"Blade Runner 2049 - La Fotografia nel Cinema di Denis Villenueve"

E noi essendo già nel 2020 sappiamo benissimo che nel 2049, ipoteticamente, non ci saranno navicelle spaziali, neon, cose futuristiche, Che probabilmente il mondo sarà come è adesso e ci saranno iPhone più sottili con più fotocamere. Quindi tolto questo tema del futuro ne rimangono due molto importanti in entrambi le pellicole ma che ho vissuto di più in questo 2049 appunto. Politica e love story. Il tema politico è riassumibile così abbiamo i replicanti che sono stati bannati e i Blade Runner che fanno un po' da poliziotti e vanno a cercare questi replicanti. E il tema sostanziale è chi sono io, perché l'agente K, Ryan Gosling, è sempre un personaggio che oscilla molto, no? E ti fa pensare a quale sia la vera giustizia, a quale sia l'etica dietro le cose, a quale sia la morale. Non voglio farvi spoiler ovviamente.
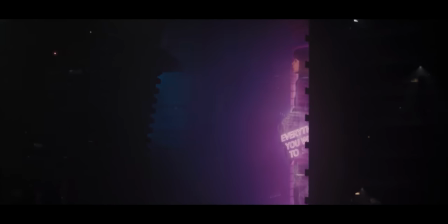289s
Dall'altra parte invece abbiamo la storia d'amore, fra l'agente K e Alexa. Ciò che non si chiama Alexa, però io mi sogno Alexa, proprio quella di Amazon, così fra qualche anno.
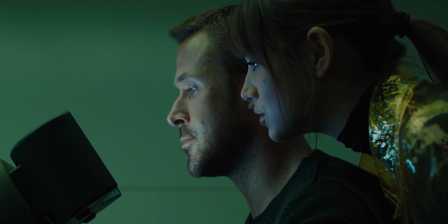298s
Alexa è sostanzialmente un'intelligenza artificiale che diventa una donna, diventa la tua amante, diventa tua moglie, diventa un po' quello che vuoi. Non trovo la risposta alla domanda Grazie, l'ho invocata Insomma sono semplicemente ottimista Di Love Story con personaggi virtuali ne abbiamo viste tantissime In tantissimi film anche in tante realtà distopiche Pensiamo ad esempio ad alcune puntate di Black Mirror O a quel capolavoro di Her con Joaquin Phoenix Attore di cui abbiamo già parlato nel video sulla fotografia in Joker Che vi invito ad andare a guardare Ecco in questo film la relazione fra umano e realtà virtuale Questa Love Story è dannatamente toccante Una delle più belle che io abbiamo visto in un film Soprattutto in film recenti e soprattutto in film fantascientifici diciamo Ma passiamo dunque ad analizzare i tre frame di questo film Per capire al meglio la fotografia che c'è dietro questa pellicola Il primo frame
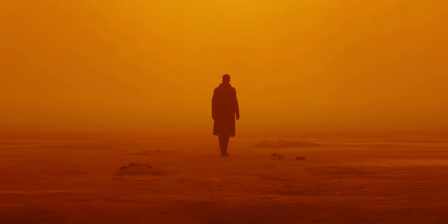347s
è questo Apparentemente troviamo un agente K in mezzo al deserto E perché vi porto proprio questo frame? Vi porto questo frame che in realtà fa parte di una serie di frame che ora vedrete a
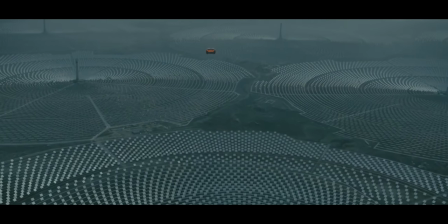358s
schermo In questa immagine abbiamo un campo molto molto aperto Il campo aperto
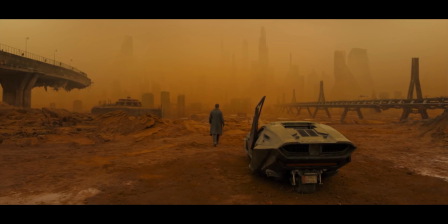363s
generalmente ci permette di isolare il soggetto e includerlo in un ambiente
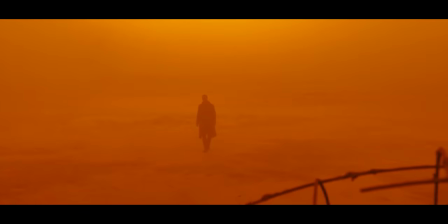367s
molto più vasto per far percepire allo spettatore dove si trovi fondamentalmente il soggetto della scena. Generalmente queste ambientazioni aperte, questi campi estremamente larghi, soprattutto se visti in movimento, quindi in pellicola,
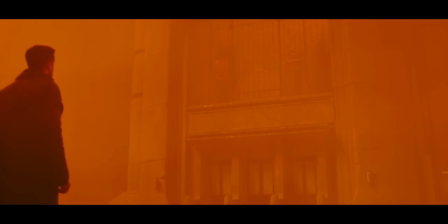381s
prendiamo ad esempio tutte le scene in cui la navicella spaziale vola sopra la Los Angeles
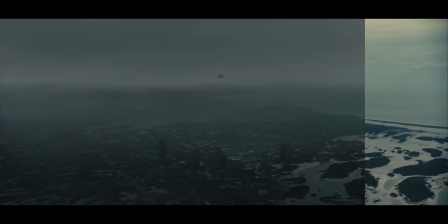386s
ricostruita e ci fa vedere appunto questi campi infiniti con orizzonti indeterminati.
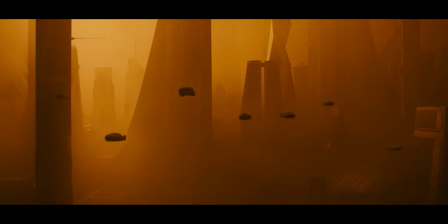390s
Ecco queste inquadrature dovrebbero generalmente darci respiro, dovrebbero darci aria, dovrebbero permetterci di ambientarci al meglio nella scena. Ma in questo film sono caratterizzate perfettamente per essere soffocanti. Avrei voluto guardare questo film al cinema solo perché guardandolo su uno schermo ancora più grande mi sarei sentito ancora di più in angoscia, ancora di più soffocare. Sarà che i film amo viverli fisicamente ma sono scene che mi fanno percepire al meglio lo smog una città inquinata ma inquinata da dentro non inquinata solo dallo smog stesso un paesaggio dove non riusciamo a respirare e questa cosa è replicata in tutti i campi larghi di questo film che non ci fanno mai sentire liberi ma ci fanno sempre sentire oppressi anche dal nulla perché fondamentalmente non vediamo nulla vediamo campi enormi e proprio parlando di campi estremamente larghi passiamo al secondo frame.
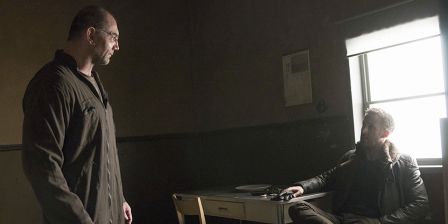441s
In questo frame possiamo vedere una delle scene iniziali del film, senza farvi troppi spoiler il film inizia proprio con l'incontro fra l'agente K e questo personaggio a cui appunto l'agente K va a fare un controllo.
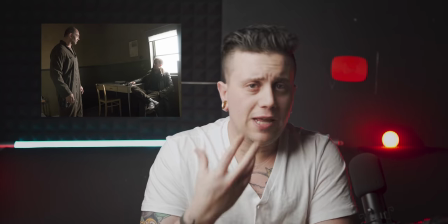454s
Cosa mi piace di questa scena? Innanzitutto l'illuminazione. Dalla finestra esce una luce veramente accecante, guardate come brucia letteralmente la testa e le spalle di Ryan Gosling.
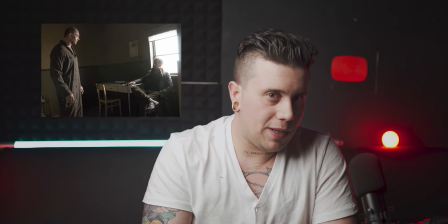466s
Una luce fortissima, artificiale ovviamente, che a noi sembra la luce del sole,
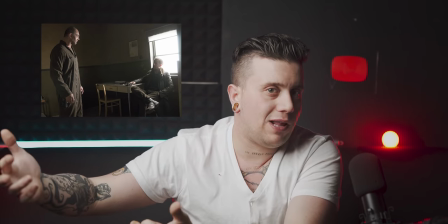471s
ma in realtà è palesemente un pannello messo appena fuori dalla scena per creare questa luce molto forte.
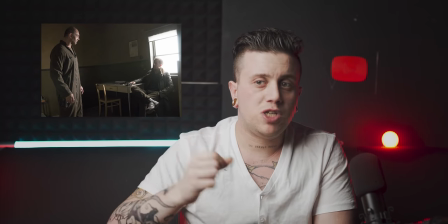477s
Spesso nel cinema infatti vengono utilizzate luci artificiali che però ci sembrano altro, in questo caso ad esempio la luce del sole.
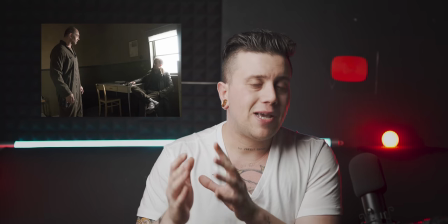483s
Ma non è un caso che questa luce sia così forte ma che arrivi comunque in maniera molto morbida dentro la stanza.
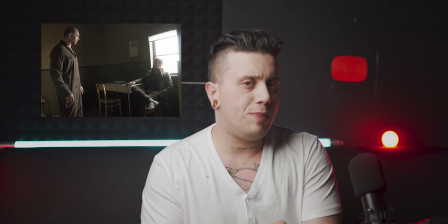489s
Infatti se guardate la stanza è molto piatta, abbiamo praticamente un unico colore,
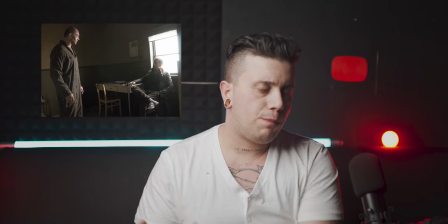494s
questo marroncino che è presente sia sui vestiti dell'agente K, sia sui vestiti dell'altro personaggio, sia sulle pareti.
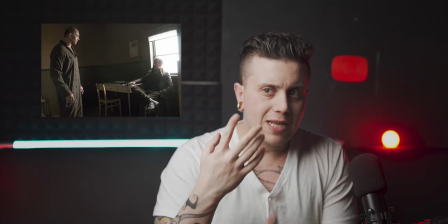500s
Abbiamo quindi un solo colore che si unisce col bianco,
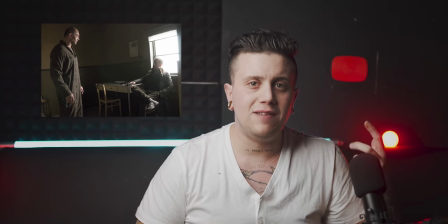504s
un bianco molto forte sulla finestra che ci lascia intendere che da fuori arrivi una luce fortissima.
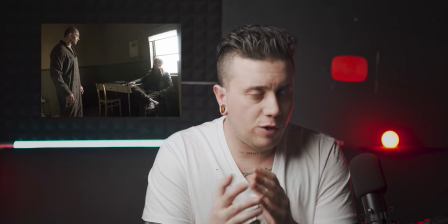510s
Tuttavia in tutte le scene girate al di fuori di questa stanza possiamo notare come in realtà non
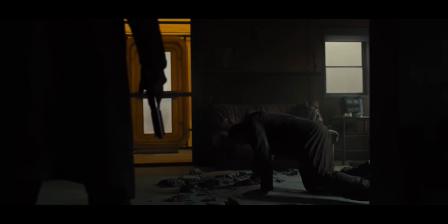515s
ci sia questa luce così forte ma anzi l'illuminazione sia abbastanza piatta.
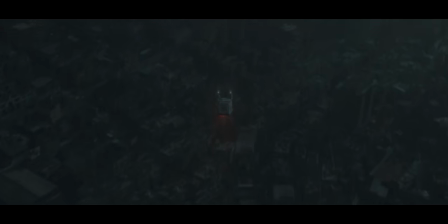521s
Beh, questa scelta ci permette di isolare al meglio la casa dall'ambiente esterno, ma al contempo lasciando tutto piatto di farci percepire una sensazione di apatia, una sensazione di stantio. Perché si parla comunque di un mondo post-apocalittico, tra virgolette. Un mondo dove c'è poca vita e quella poca vita che c'è è tutta racchiusa nelle città. Città piene di gente, ricolme di gente appunto, e tutto il resto che rimane morto, deserto, grigio e senza vita. E unendo tutto ciò che ci siamo detti passiamo appunto al terzo frame. Il terzo frame è questo, anche in questo caso non voglio parlarvi di un frame nello specifico ma di varie scelte stilistiche che si ripetono nel film che ci aiutino a comprenderlo meglio.
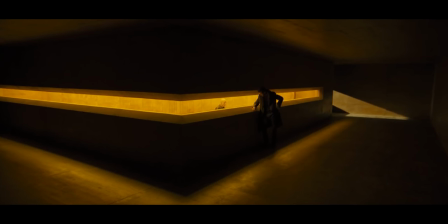563s
In questo frame abbiamo un campo larghissimo che ci faccia intendere appunto che siamo in un edificio enorme
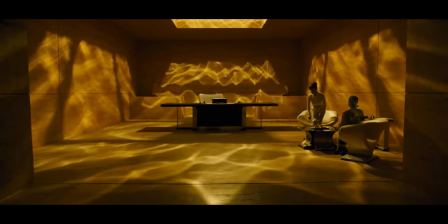569s
con una luce fortissima e durissima che entra su tutta la parte superiore della parete.
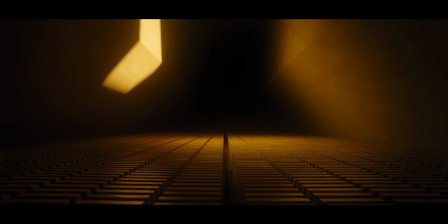574s
Questa luce così enorme ci fa capire sin da subito che siamo in un edificio
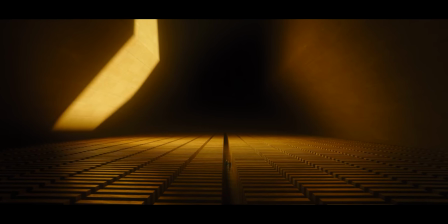579s
gigantesco Ce lo fanno capire anche i personaggi che sono molto piccoli in
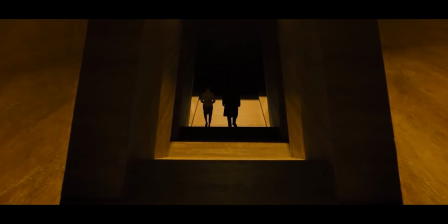583s
un campo molto largo Le caratteristiche principali di questo frame sono inoltre il colore e la simmetria Il colore è molto caldo,
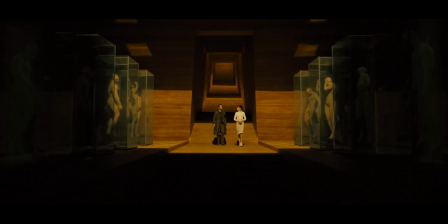592s
arancione, oro, giallo Ecco in questa pellicola viene fatta una forte distinzione fra quella che è la classe alta e quella che è la classe bassa E questa distinzione viene fatta nel framing sia con la composizione che con i colori. Infatti la maggior parte delle scene che rappresentano l'interno della città ma ad un livello alto tendono a essere dominate da colori molto caldi,
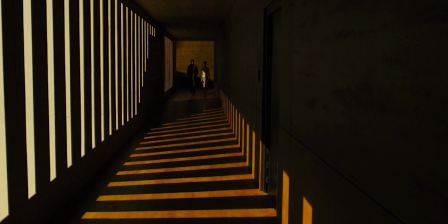614s
questo oro, giallo, arancione, che in realtà non ci danno troppo l'idea di sfarzo ma ci danno l'idea di nobilità in sé.
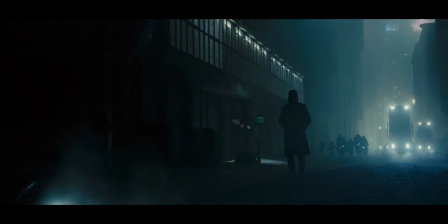621s
Al contempo tutte quelle scene ambientate nella lower class, quindi nella popolazione più casinista, confusionaria,
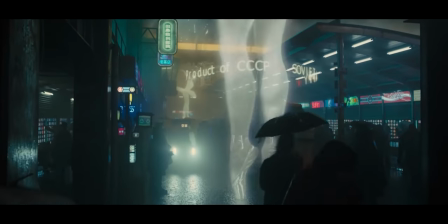629s
in tutta la classe più povera insomma della città, ecco tutte quelle scene hanno delle dominanti molto molto più bluastre. Quindi a livello di colori abbiamo un rapporto fra caldo e freddo che ci fa già identificare ricchezza e povertà, al contempo possiamo fare lo stesso ragionamento in termini di composizione, tutte le scene che rappresentano una classe alta sono estremamente precise,
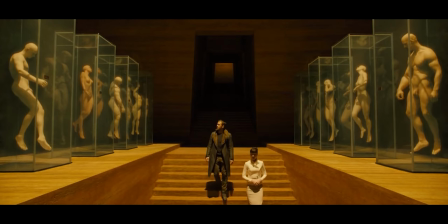651s
simmetriche, ambienti molto ampi, praticamente privi di elemento umano. Abbiamo queste stanze gigantesche in cui magari c'è solo una persona, tutte le inquadrature sono dannatamente simmetriche, tutte le linee che portano il nostro sguardo verso l'infinito, verso le grandi dimensioni di una società estremamente impari, dove il grande è veramente grande e il piccolo è veramente piccolo. Al contempo in tutte le scene ambientate invece nella lower class, quindi nella popolazione, tra la gente normale, ecco tutte quelle scene sono rappresentate con il caos, gente che passa ovunque, luci ovunque, luci anche fighe in realtà, perché siamo nel cyberpunk, siamo in un momento storico in cui le luci a neon dominano tutto, navicelle spaziali, insegne. Piccola domanda, vi siete chiesti perché ci siano un sacco di elementi giapponesi in un film ambientato in California? Se lo sapete scrivetemelo nei commenti. Detto ciò passiamo adesso al momento in cui mi faccio una foto. Come frame per oggi ho scelto un qualcosa di relativamente molto più semplice per due motivi. Il primo motivo è che non posso uscire di casa, siamo in quarantena e non ho trovato niente a cui ispirarmi rimanendo in casa.